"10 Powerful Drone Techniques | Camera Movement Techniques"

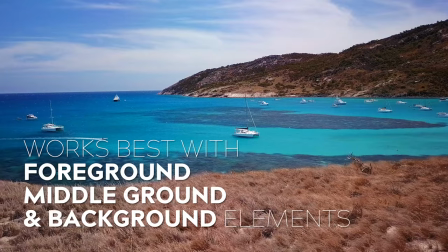(4:12)
This technique works best when you have foreground, middle ground and background elements to create that dynamic movement. We didn't find ourselves using this technique all that often because when you're following a boat out on the
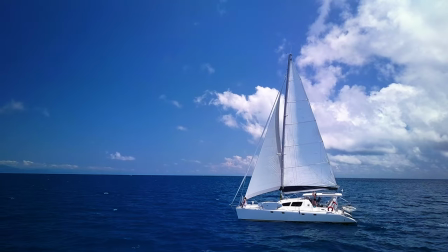(4:25)
open ocean you rarely have a foreground or a background element to add to the shot. It also doesn't help that the boat moves quite slowly so the resulting shot looks like the boat isn't moving at all. This technique works best when you're tracking with a fast moving object with both a foreground and a background element.
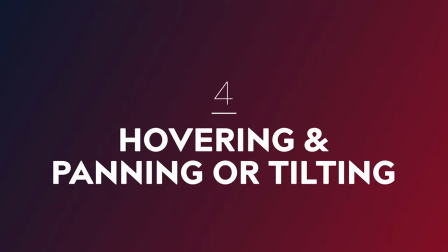(4:45)
Number four, hovering and panning or tilting. Now this isn't a technique that I personally find myself using a lot because it takes away that dynamic movement that a drone can give you and it essentially turns it into a flying tripod. Now there are a few exceptions where this can give you a really interesting perspective. The The first is a slow rotation and this is achieved by hovering your drone directly above your subject and then start to pan your drone. This is best executed with a very slow rotation. If you go too fast, it can be very jolting and disjointed and it can make your audience feel sick. Alright, so that takes us through all of our single axis moves. Now let's have a look at a few ways that we can combine some of these together to create some interesting manoeuvres. Number five, a pan and tilt combo. Surprisingly, this first combination is another static hovering shot. This is a second exception to what I said before. This shot works best when following a moving subject.
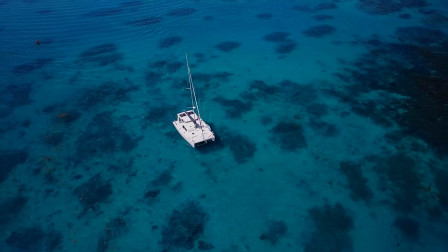(5:51)
To execute this shot, what you want to do is hover your drone in position and then simultaneously pan and
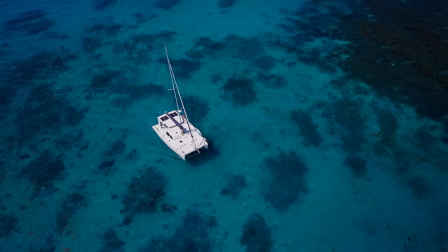(5:57)
tilt your camera as the subject moves through the frame in a diagonal direction.
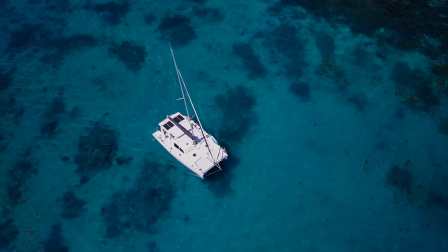(6:02)
This is a really interesting shot because you're following a moving subject from a really unique vantage point that we don't often get to see. This shot is admittedly a little bit tricky and may take some practice to get right.
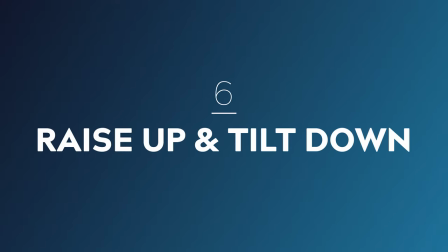(6:15)
Number six, raise up and tilt down.
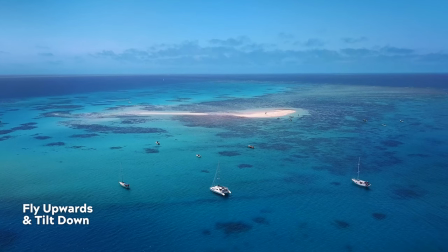(6:19)
This next combo move involves flying your drone directly upwards while simultaneously tilting down to keep your subject nicely framed.
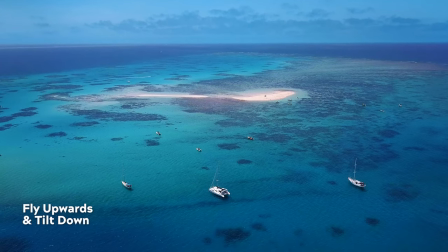(6:27)
The trick with this one is to perfectly match the speed of the raise up with
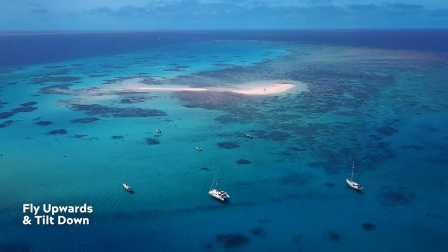(6:32)
the tilt down to make it appear seamless. and this can be a little bit tricky.
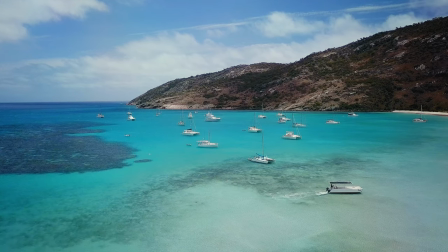(6:37)
This technique is a great way to reveal the scope of your scene and works really well with locations that are grand and expansive.
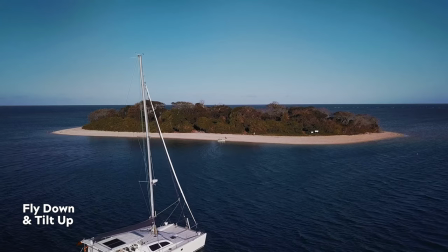(6:44)
Performing this move in reverse, so flying down while simultaneously tilting up,
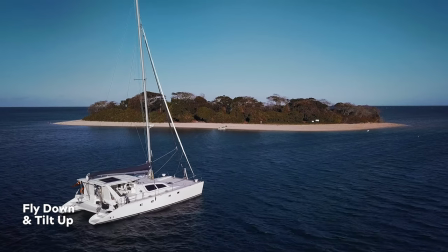(6:50)
can also be really interesting and can be a great way to draw your audience's attention in on your subject. Number seven, fly back and raise up. This is an extremely interesting and dynamic shot and it's one of my personal favourites.
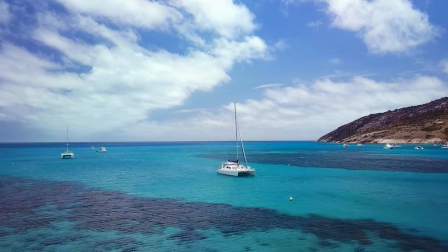(7:05)
It works really well when you use it to reveal an unexpected foreground element.
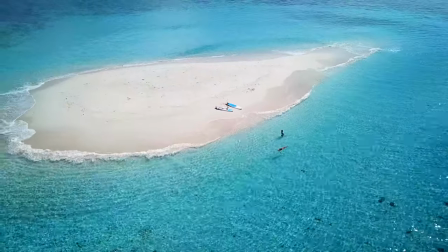(7:09)
It's another great technique that you can use to show the scope and grandeur of a location.
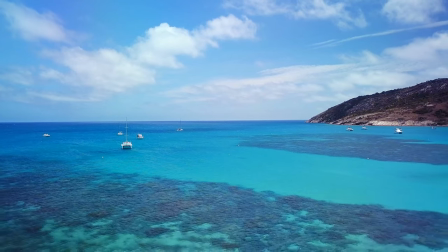(7:14)
When executing this shot you may find that you need to adjust your tilt subtly to maintain your framing.
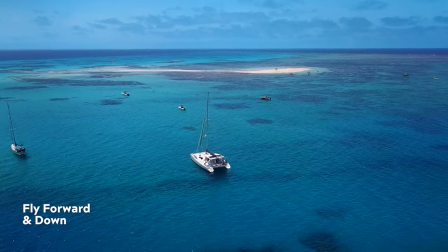(7:24)
This next shot is the opposite to our last shot and is achieved by flying simultaneously forward and down.
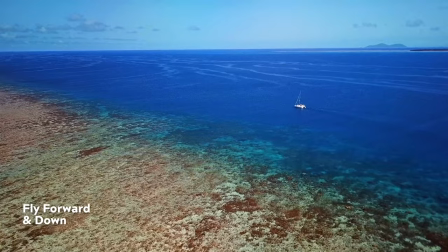(7:31)
This is best used when we have an interesting subject in either the middle ground or the background that we want to move towards and draw in our audience's focus. Again, with this one, you may need to make subtle adjustments to your tilt to maintain your framing, depending on the shot.
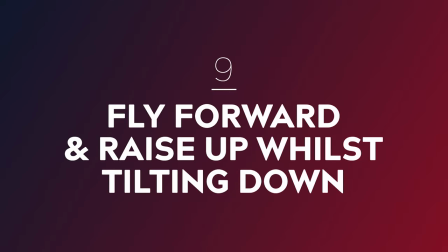(7:47)
Number nine, fly forward and raise up whilst tilting down.
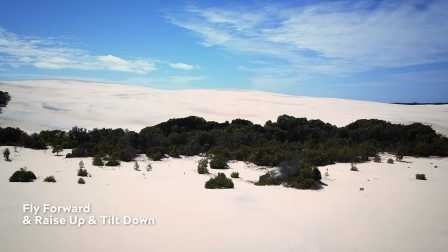(7:51)
This combo move involves flying forward and upwards while simultaneously tilting down.
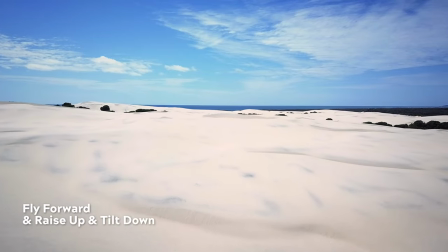(7:57)
Essentially, what you end up doing is flying up and over your scene.
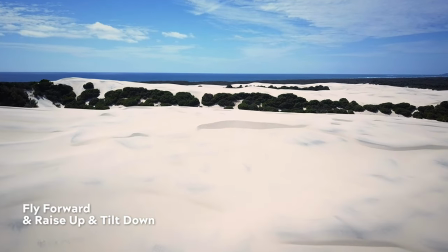(8:01)
This shot can make for an epic reveal under the right circumstances and works best with tall foreground elements such as trees,
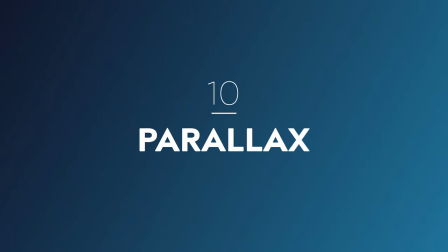(8:09)
mountains or sand dunes. Number 10. Parallax. Alright, so I've saved my favourite for last.
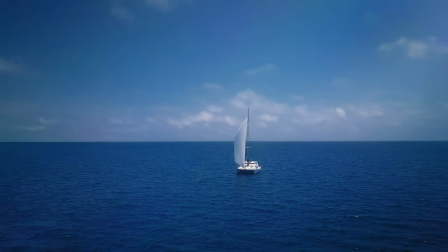(8:17)
And this is the shot that I probably use the most out of any other technique on this shoot.